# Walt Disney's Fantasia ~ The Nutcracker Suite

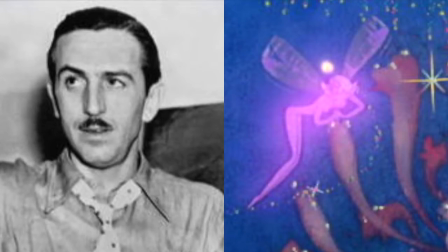The march ends with a boom, and we fade out and fade in on one of the Dewdrop fairies.
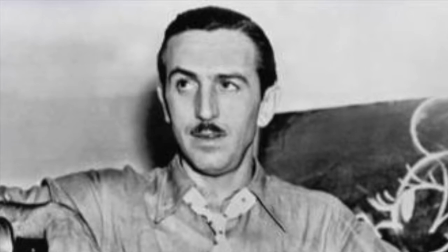Then we end that, then go out, and the lamplighters come in, and the place is full of dewdrops.
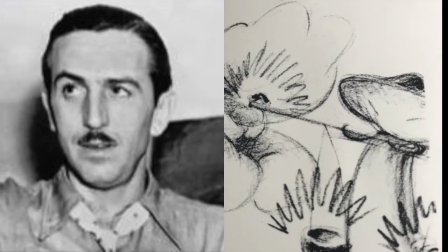Carry the dewdrops into the Chinese dance, with the lamplighters, and at the end of the lamplighting sequence, we find the mandarin there,
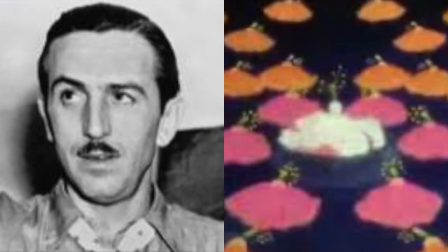And then the poppies blow off and come down and form those little Chinese figures that do the dance.
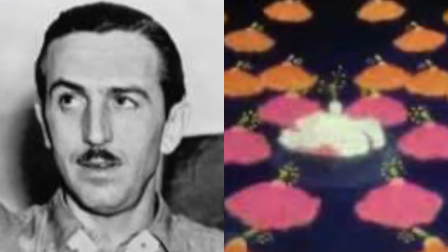The dance of the reed flutes around the mandarin,
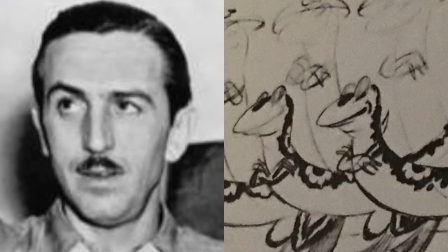and he can join in with these little figures and go back to sit on his throne.
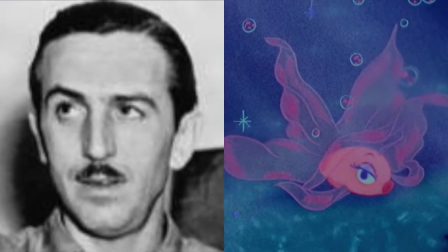Then we can figure out an ending to that would lead us underwater for the Arab dance with the goldfish.
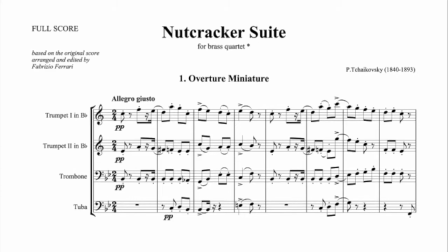In the end, the first two movements were omitted, and the mushrooms became the only figures in the Chinese dance.
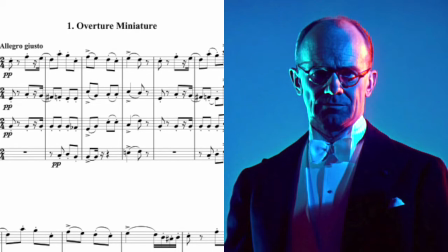Also, the original order of the movements had been somewhat altered, wrote Deems Taylor,
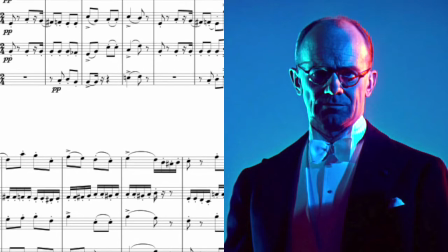on the theory that since the work is a suite and not a symphony, there is no vital connection among the movements,
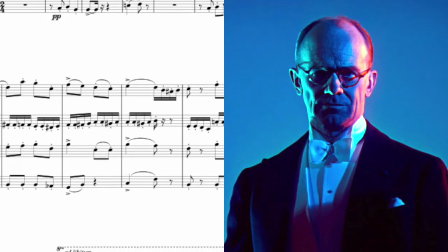and that the order in which they are heard, provided to be musically effective, is immaterial.
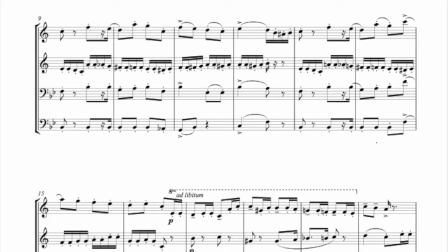In devising the animated screen pictures that go with the music,
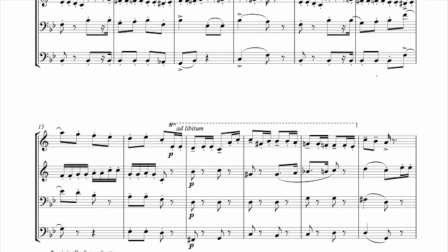Walt Disney was confronted with the fact that if he presented the suite simply as a series of dances with no central theme,
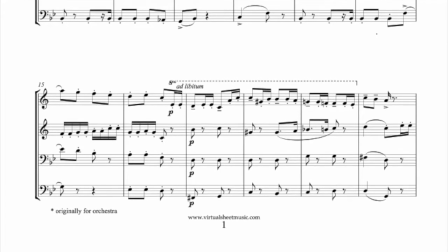the result would be merely a group of unrelated short subjects.
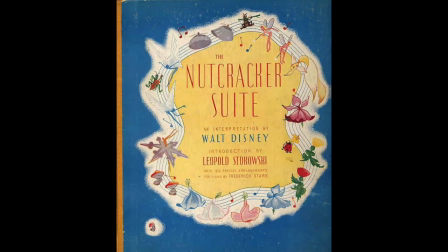Disney's solution was to envision the suite as a whole, as a ballet of nature, danced by plants, flowers, fairies, and marine creatures.
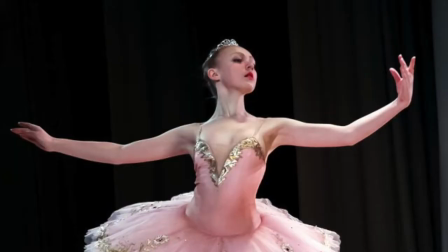Sugar Plum Fairies did not fit in with Disney's nature ballet theme, so they were transformed into Dewdrop Fairies,
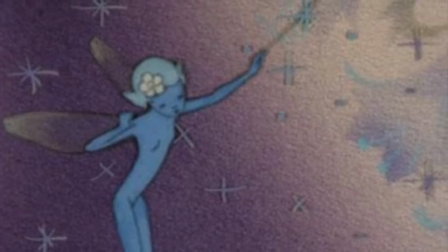sprites who decorate dandelions and spiderwebs with dewdrops so that they sparkle in the sunshine.
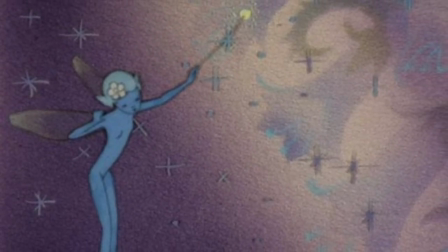A special transparent paint was developed for this dance, adding greatly to its beauty.
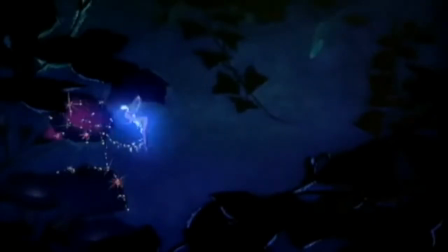Director Sam Armstrong had suggested to Walt that the fairies can dart around like a hummingbird,
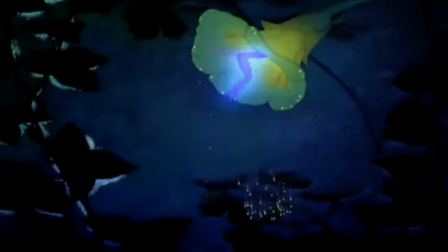then stay poised, still in the air with their wings humming, then dart again.
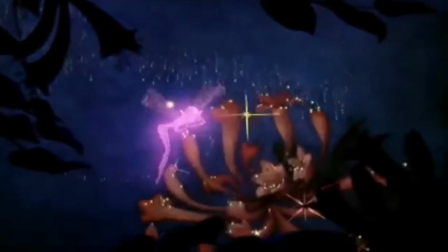Les Clark animated the scene in which the fairy hovers around the honeysuckle,
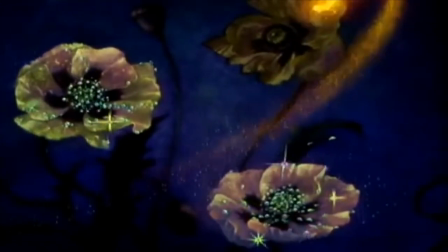decorating it with dewdrops, and the fairy's dart and hover movements did indeed result from Clark's study of rapidly fluttering hummingbirds.
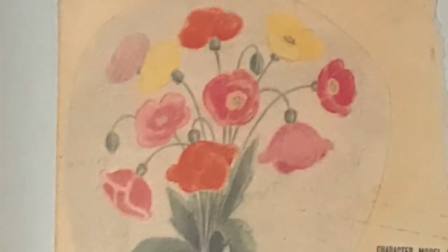In the Disney version of Dance of the Reed Flutes,
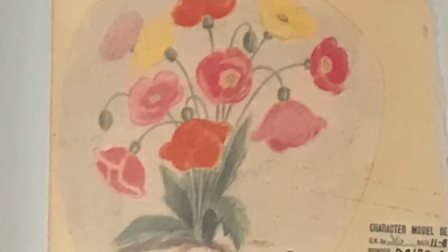inverted blossoms wafted by a breeze suggest ballerinas with gauzy bell-shaped skirts.
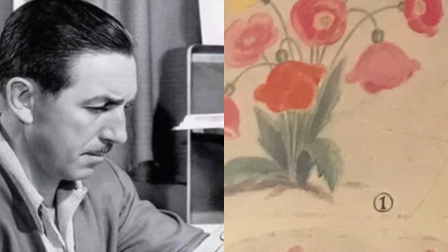That was the way Walt saw them when he looked at some flower sketches.
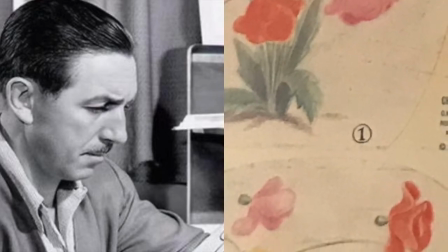"Those little flowers," he said, "I see no reason why they can't dance right on the water.
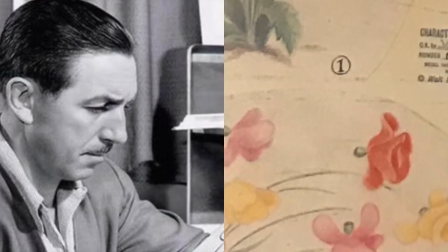If you throw a flower blossom on the water, it floats. They could skim right on the water.
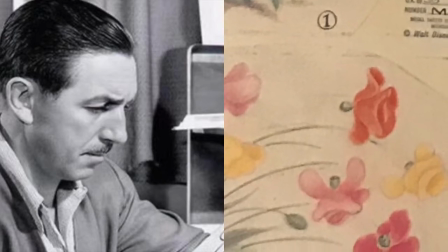It would make a beautiful setup.
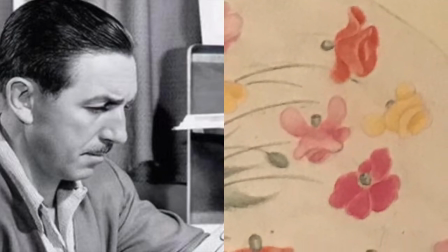When those little blossoms land on the water, it's almost like the wind is blowing them around, just like the little things are dancing.
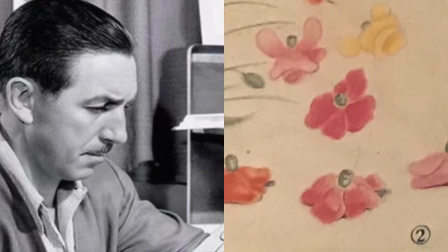But really the wind is blowing them. Then in the end, that boom, they all go over something and disappear."
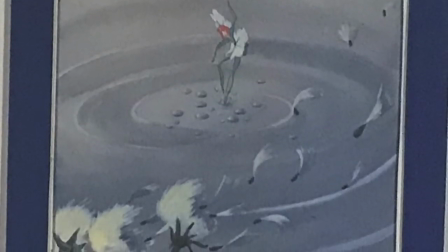As it reached the screen, a white flower landed on the stream in a pattern of swirling movement that is one of the loveliest in Fantasia.
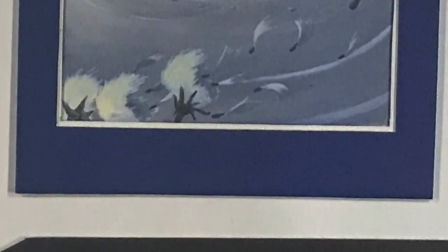It is carried ahead of the multicolored flowers like a solo dancer accompanied by a colorful chorus.
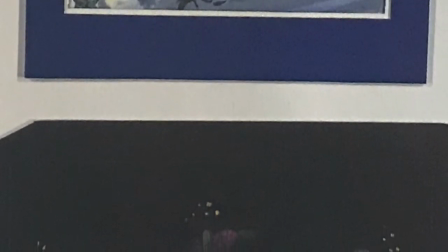Cy Young, an effects animator with a feeling for the abstract, did this scene,
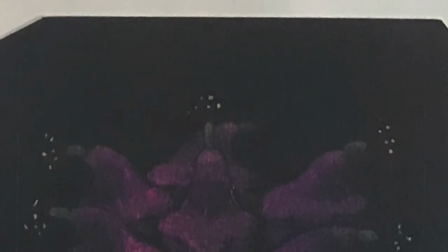and he also whirled the blossoms toward the camera and boom over a waterfall,
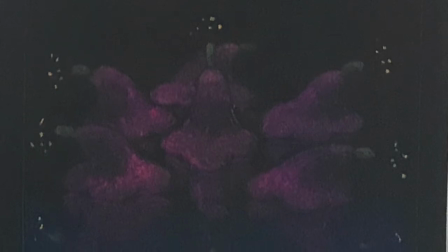which turned out to be the something they all go over and disappear.
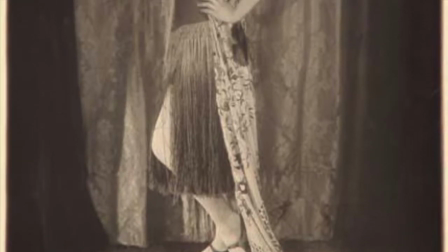Considerable live-action film was shot for this dance,
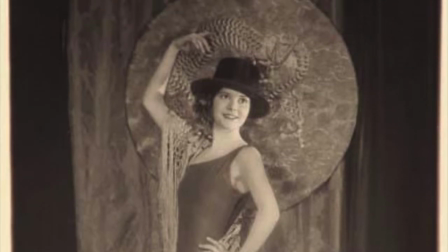performed by two professional dancers, Joyce Coles and Marjorie Belcher.
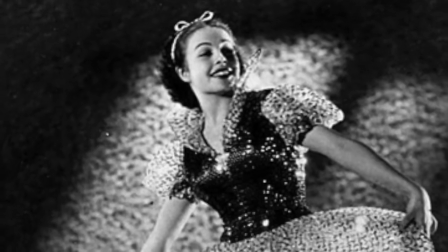Miss Belcher had already modeled for Snow White and for the Blue Fairy in Pinocchio.